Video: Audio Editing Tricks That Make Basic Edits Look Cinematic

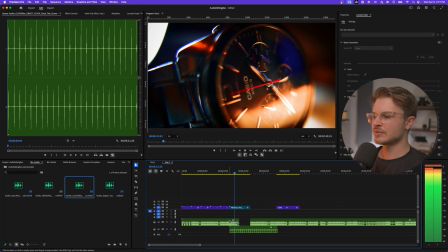4:06 Because if we play this back right now, it's really loud and we can't hear the clock ticking.
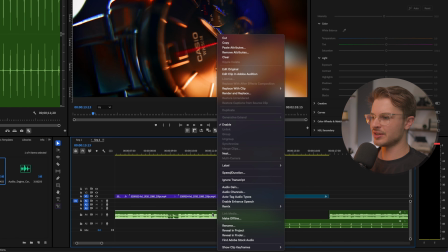4:14 So I can do this by right-clicking on this audio, coming up to enable and clicking on that.
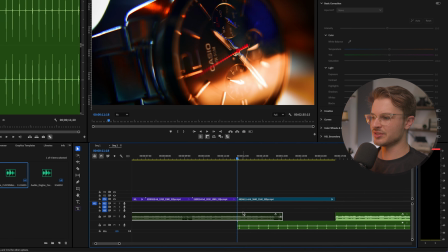4:20 And then you can see it disables the clip and makes it darker here. So now if we play this back, you can't hear it at all.
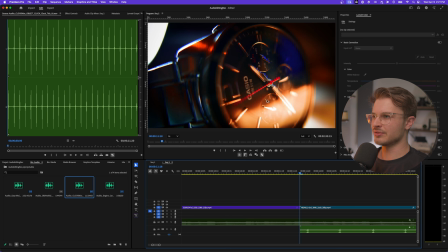4:26 So now we can match this up with the hand moving on our video. We have an extra tick in between, so we should get rid of this.
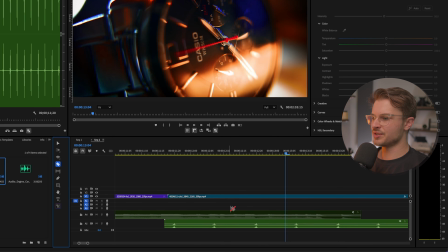4:32 And we can do this by using our razor tool and then just making a cut before and after this audio waveform right here, and then hitting delete. Perfect. And now we can do that for the rest of the ticks. Boom, boom, boom.
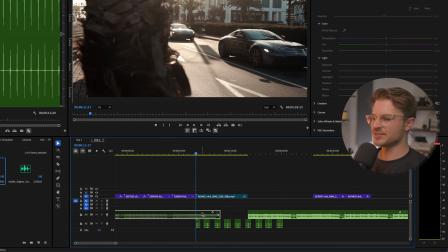4:49 And now we can come back to this clip that we disabled earlier and right click and then enable it. And you can use shortcuts to enable and disable clips quicker if you want to.
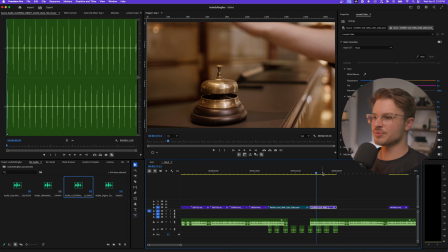4:59 Now, when this next drop hits, I want this person's hand to be slamming on this bell.
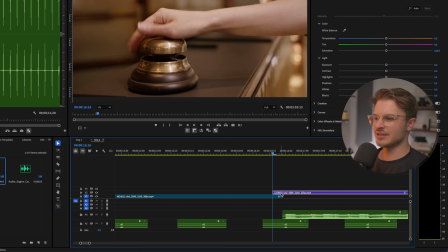5:06 So I will trim this clip at the start and then drag this over to where the music starts again.
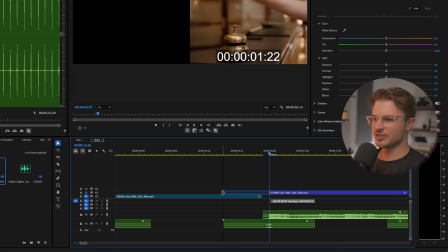5:12 Then I'm going to drag this clip back out so that it matches up with the clock ticking right here,
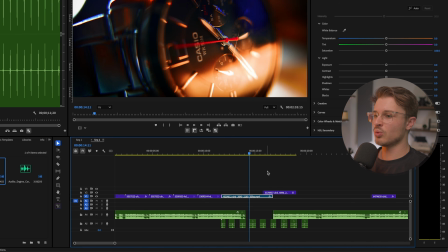5:18 so that we have a nice audio transition from the video of the watch into the video of the hand hitting the bell.
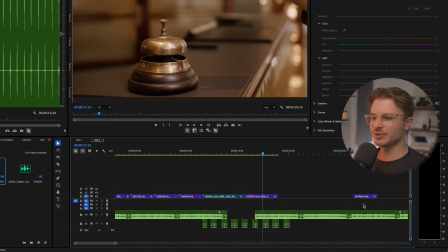5:24 Cool, so let's continue with the very end of our video right here and drag this clip over. And then we can make a cut at the end of our audio right here when it ends, and click on this last part and just hit delete. So that is how you cut to the beat.
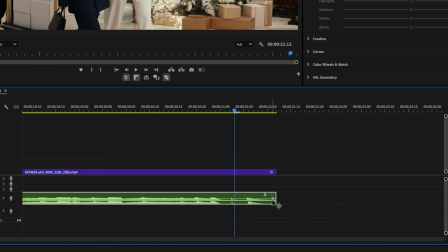5:38 Now, one more thing I want to show you is fading out audio, because our music at the end here ends very abruptly, but we can add a fade to this audio to make it sound more natural.
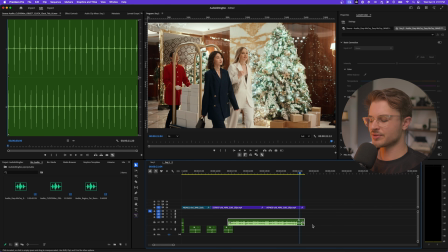5:47 So there are a couple ways we can do this. The first way is adding transitions.
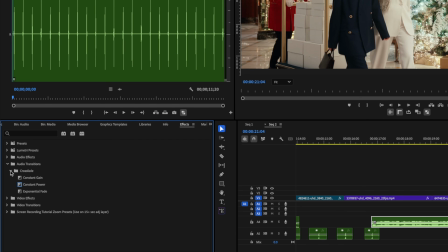5:51 So if I come to our effects panel over here, go to audio transitions, crossfade, and then constant power, we can drag this onto the end of our clip here.
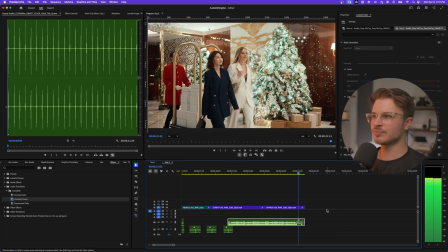5:59 And if we play this back now, you'll see it has a slight fade.
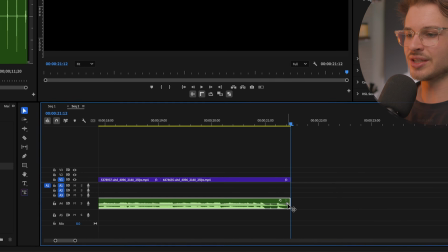6:04 Another way we can do this is clicking, holding, and dragging on this little fade handle here.
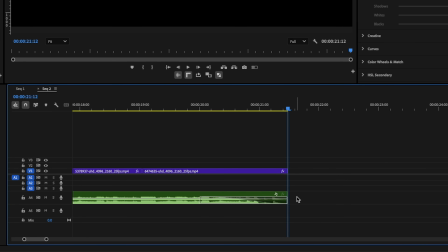6:09 If we drag it to the left, you can see that it adds the same fade that we just had to the end of our music clip.
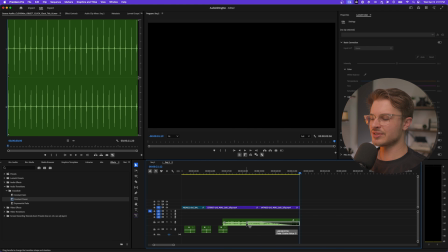6:18 And the further you drag it left, the longer the fade duration will be. And so the more smooth and gradual it will be as well. So that's great, but it's a little bit boring, especially given how fast-paced the video was itself.
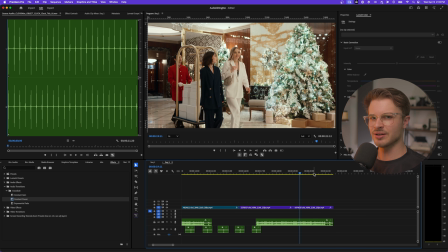6:30 Having a slow fade at the end doesn't seem like it really fits here. So I'm gonna end the video with a reverb echo effect. So let me show you how we can do this. The first thing we need to do is duplicate this layer onto another layer.
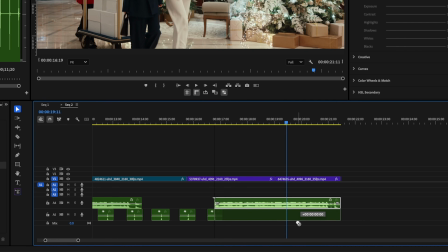6:42 And we can do that by holding Option or Control on Windows and dragging this clip down onto a new audio layer.
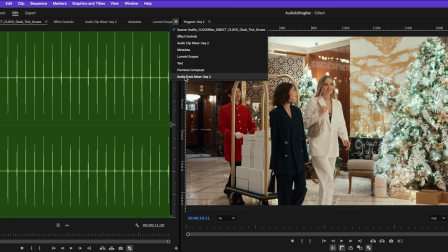6:49 Then we can come up to the audio track mixer up here and open that up.
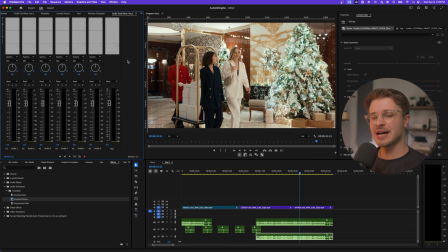6:54 Now we're using the audio track mixer because it allows us to apply effects to entire audio tracks instead of just applying the audio effects directly to a specific audio clip. So if I have this audio clip here, it is on audio track 6.
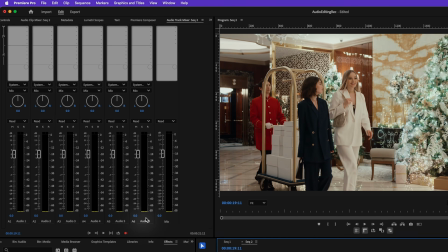7:08 So if I come up to the audio track mixer, we can see that audio track 6 is right here,
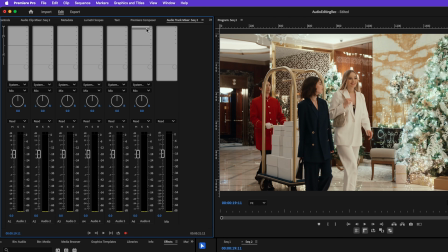7:13 and any effect that we add into these slots will be applied to everything on audio track 6.
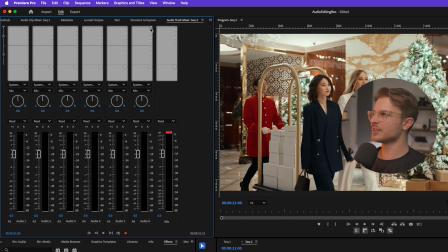7:20 And doing this will allow us to add our reverb effect. So I'm gonna click on this slot right here, go to reverb, and then add a studio reverb.
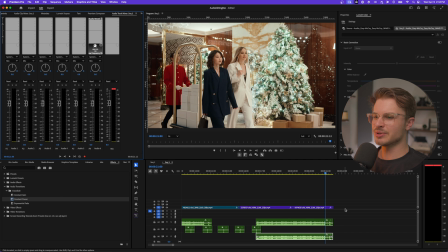7:27 Now we're gonna change the settings in a sec, but before I do that, we need to do one more thing.
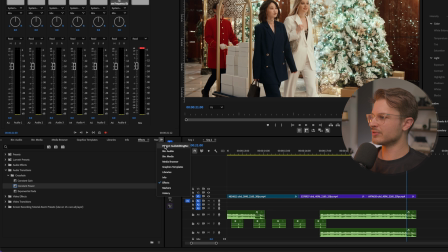7:32 I'm going to come back to our project bin over here, and I'm gonna create a transparent video.
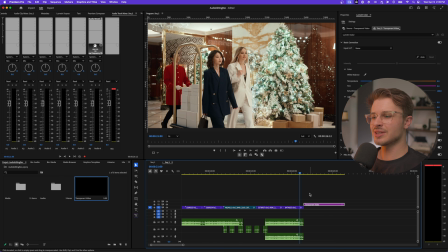7:38 Then I'm gonna drag this onto the end of our timeline, and this will allow us to have the reverb echo after our video ends. So I've applied our reverb, and I have the transparent video, but it's still not ready. We need to do one more thing, which is double clicking on the studio reverb and then bumping up the decay as much as possible,
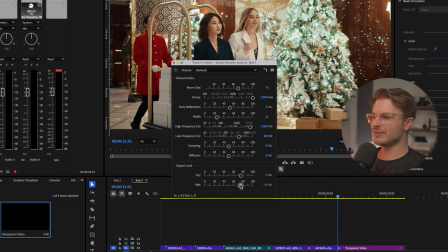7:57 and then upping the wet value as well on the bottom there.
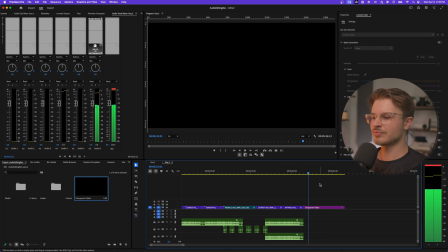8:01 And now if we play this back, you can hear we have an echo at the end there.
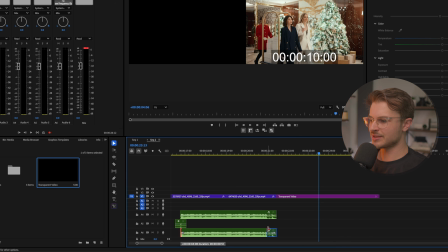8:07 So I'm gonna come in here and I'm gonna trim this audio clip down so that we don't have two audio clips playing at the same time.
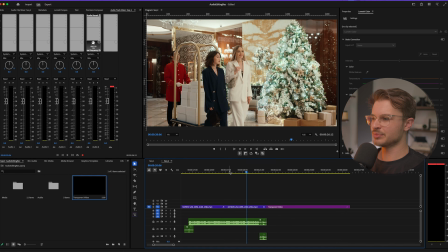8:14 But now if we play this back,